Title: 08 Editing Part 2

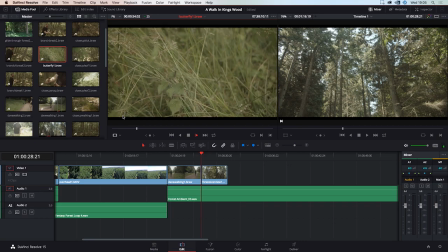So handy key commands also to know are J, K, L. So L speeds forward through the footage. Spacebar will stop it and play it. J will go backwards again and
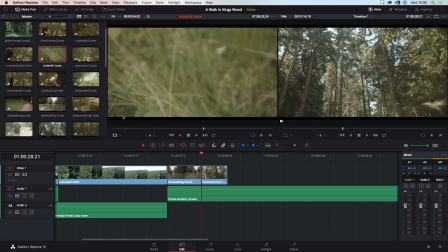K will stop if you're going fast forwards or backwards. so let's get when he just takes flight or she i don't know what butterfly gender is
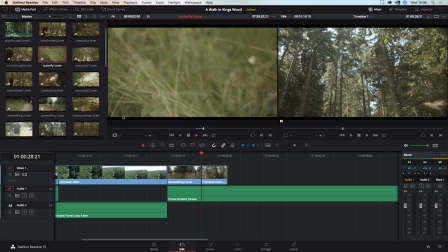okay so and we'll say all right point that's a good that's a nice little shot of the butterfly and this i think this gives us a little bit of atmosphere of where we are i'll put that there so let's let's see where the cut points are here okay
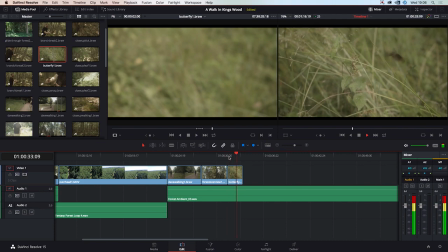so i think we should end this clip the butterfly clip on that cymbal crash just there and we're just going to ignore where this this cut ends okay
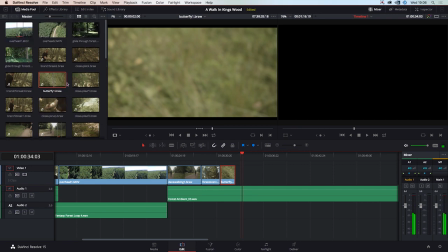nice okay so we also have some footage of dave
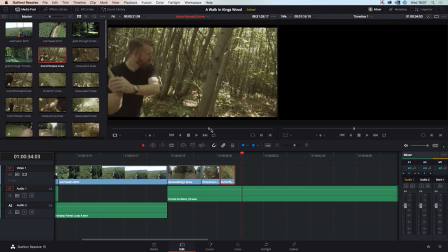breaking a tree branch against another tree branch we've got some lens flare here one thing i didn't say whenever i was shooting was i was using a sigma lens and for some parts um for the wide views i was actually using a sigma
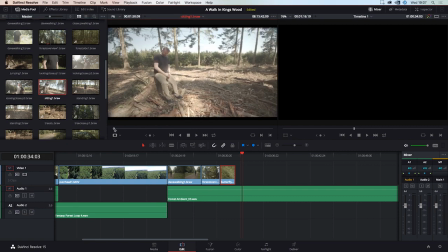10 millimeter to 14 which gives us ridiculously wide
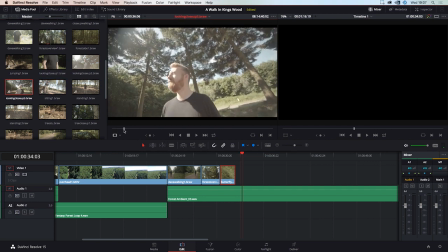shots but it's also um it's quite an old lens that i have and it's not of
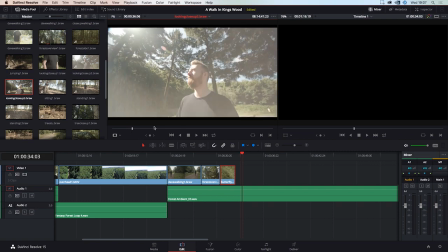the best quality um so we get a lot of lens flare which is what i actually wanted to do with it i I think a little bit of nice lens flare coming from the sun can just, you know, make it look a little bit nicer, especially in something that we're not really concentrating too much on.
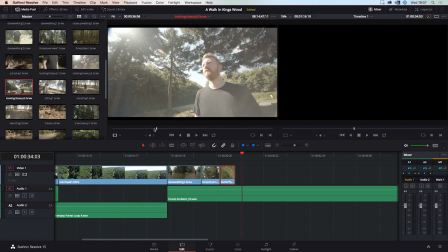This is kind of just a nice little video of the forest to make it look nice or the woods forest.
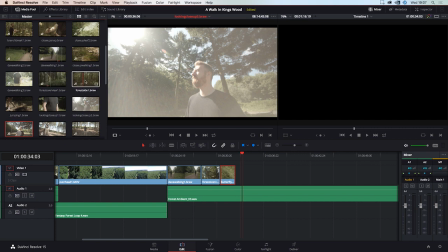Is there a difference? I don't know. Tell me in the comments. um so i think we should have now
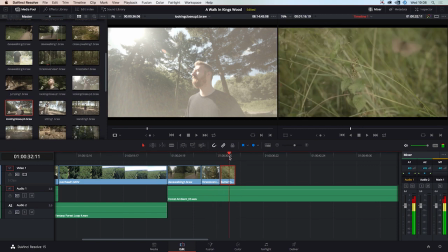that we have kind of where dave is we have him walking we have the forest we have the butterflies maybe we'd have a little bit of side forest
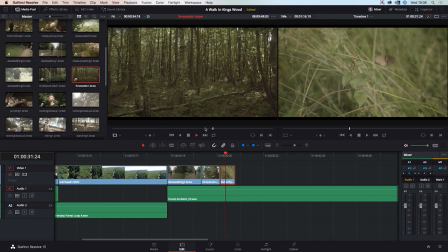so i'll set my in point i'll set my out point and we'll drag this in just normal video then i think we should have dave looking around kind of as if he's you know taking it all in very nice very nice
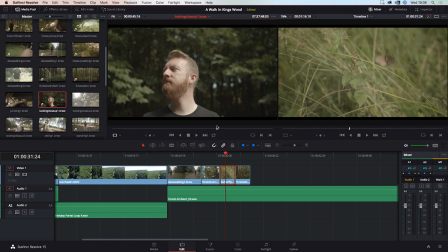and one thing that i can actually point out here is in editing you always cut to the eyes so you don't want something someone's eyes immediately moving at the end of a clip or at the start of a clip so we're just going to wait until he's got his eyes here i'm going
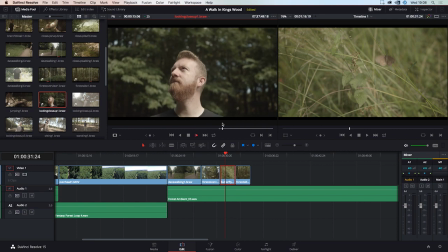to set our in point and And as he looks around, we're going to set our out point here. And we're going to drag this in. Now let's see how this works with the music.
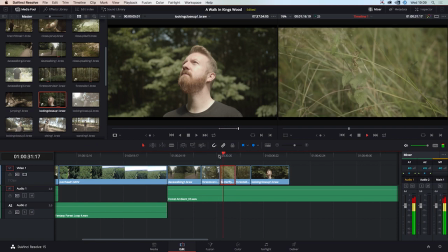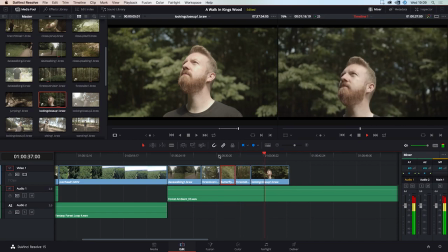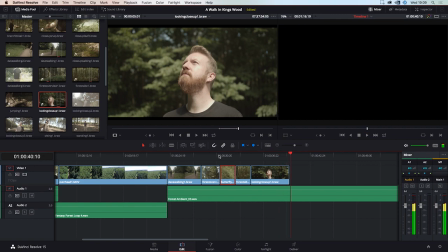Okay, I think that looks quite nice. Maybe a little too long on Dave. So we could see what other shots we have. Maybe we could have a tree close-up here.
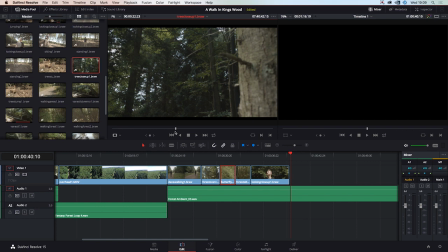I think that one the part where it just kind of starts panning upwards or maybe
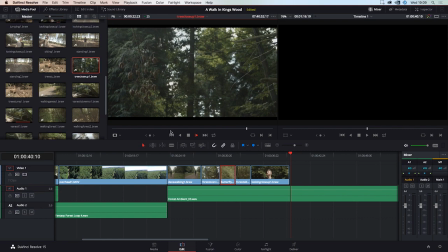so I'm gonna use a J to reverse back quickly and just a little bit so from here press my I for set my in point I'm gonna take it all about here take my out point there and we're going to
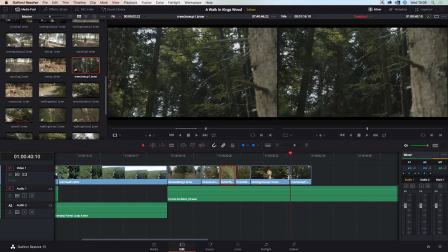move this in okay what else can we do so we've got some clips of Dave sitting on this tree stump that I've showed you we've got him walking through the forest which is actually a really nice clip
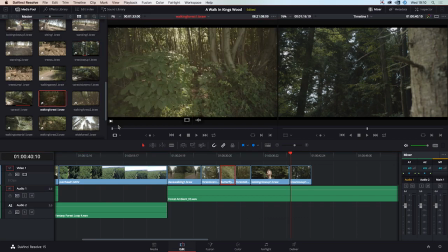because we caught some nice lens flare when he's walking in we've got a slow motion bit here so we can show you that and that's quite a nice quite a nice little clip so let's do that and then we can move on to maybe him breaking some branches and stuff inside this
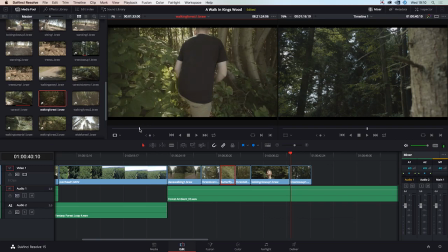part so I think I'll set my end point just here when he's got his hands are just about to brush away the leaves to set my endpoints there we go that's nice an out point there okay and we'll drag this in and
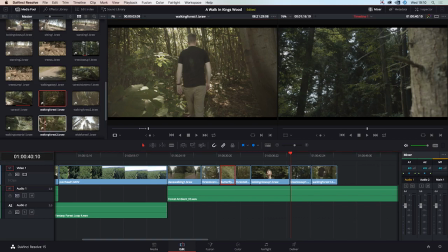then we're going to see see what else we have where's our
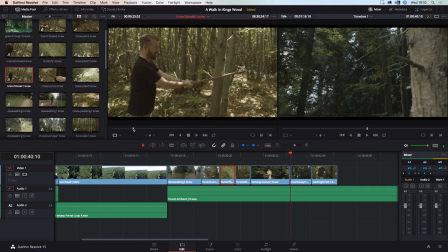branch break so we can use our branch break and we'll just just before he hits it with Sarah in point we go Sarah at point there you go smoothly in our else do we have in so
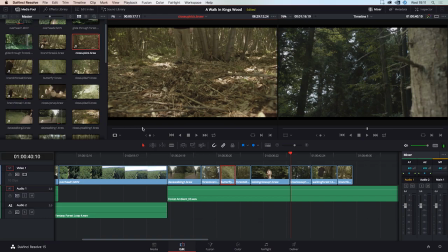we have a close-up of him kicking leaves so this is kind of starting to get a little bit more action orientated a little bit a little bit of excitement with the leaf kicking so we'll take it just before it kicks so we can see the see the momentum but short
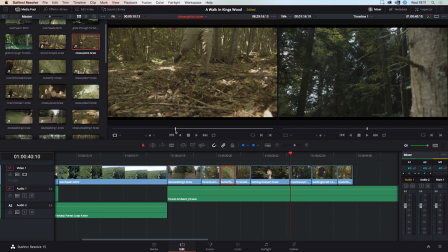eye for in point there we go and we'll just take our eye point straight away because I've got leaves in my face and I a scatter quite quickly so maybe even just while the leaves are still still all around okay and then
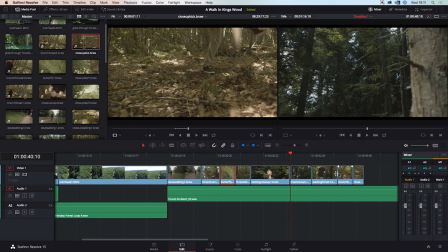we'll take that in there notice I'm building we're not really paying too much attention to the music now because what we're gonna do is just slowly go through
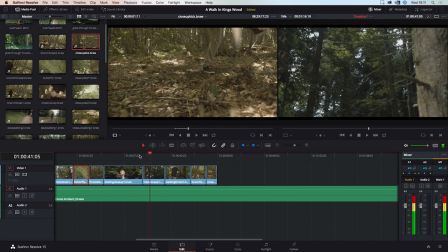it and start cutting to that so I did say that this clip of Dave was too long so let's see if we can get that
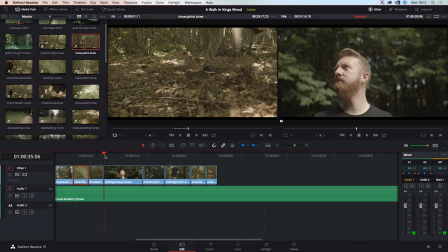a little bit closer
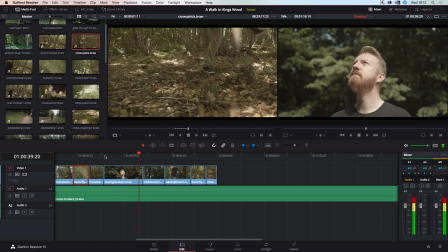hmm I think just right there is perfect and And what we can do is select all these clips and move them back to where we want them and that will just,
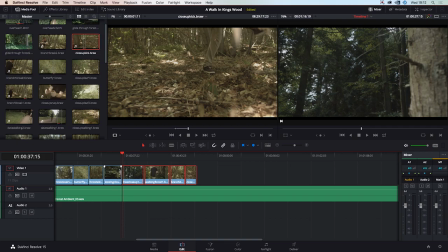they will just all go over this clip. Okay, so this clip's too long, so I think right there is where we want to cut that.
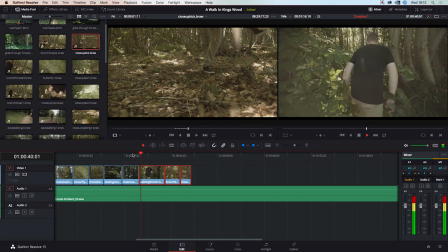And I think just as this chord changes,
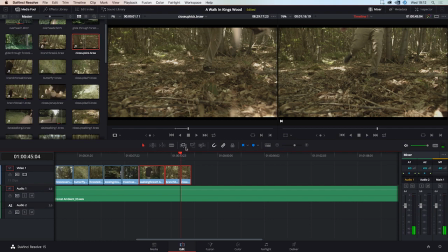we can change the next clip because these clips flow quite well I think with the music without being on the beat. So if we just have it just on that note change, we'll zoom in a little bit,
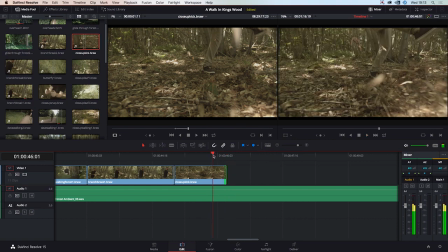cut that up, and we can hear that it's here when we scrub through. So we'll do that.
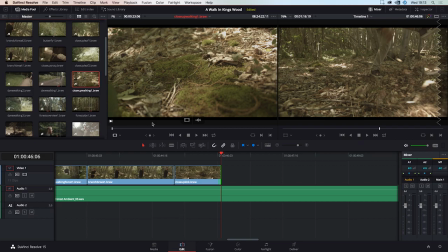And then we have some close-up, we have a close-up of him walking through the forest so that would be nice wouldn't it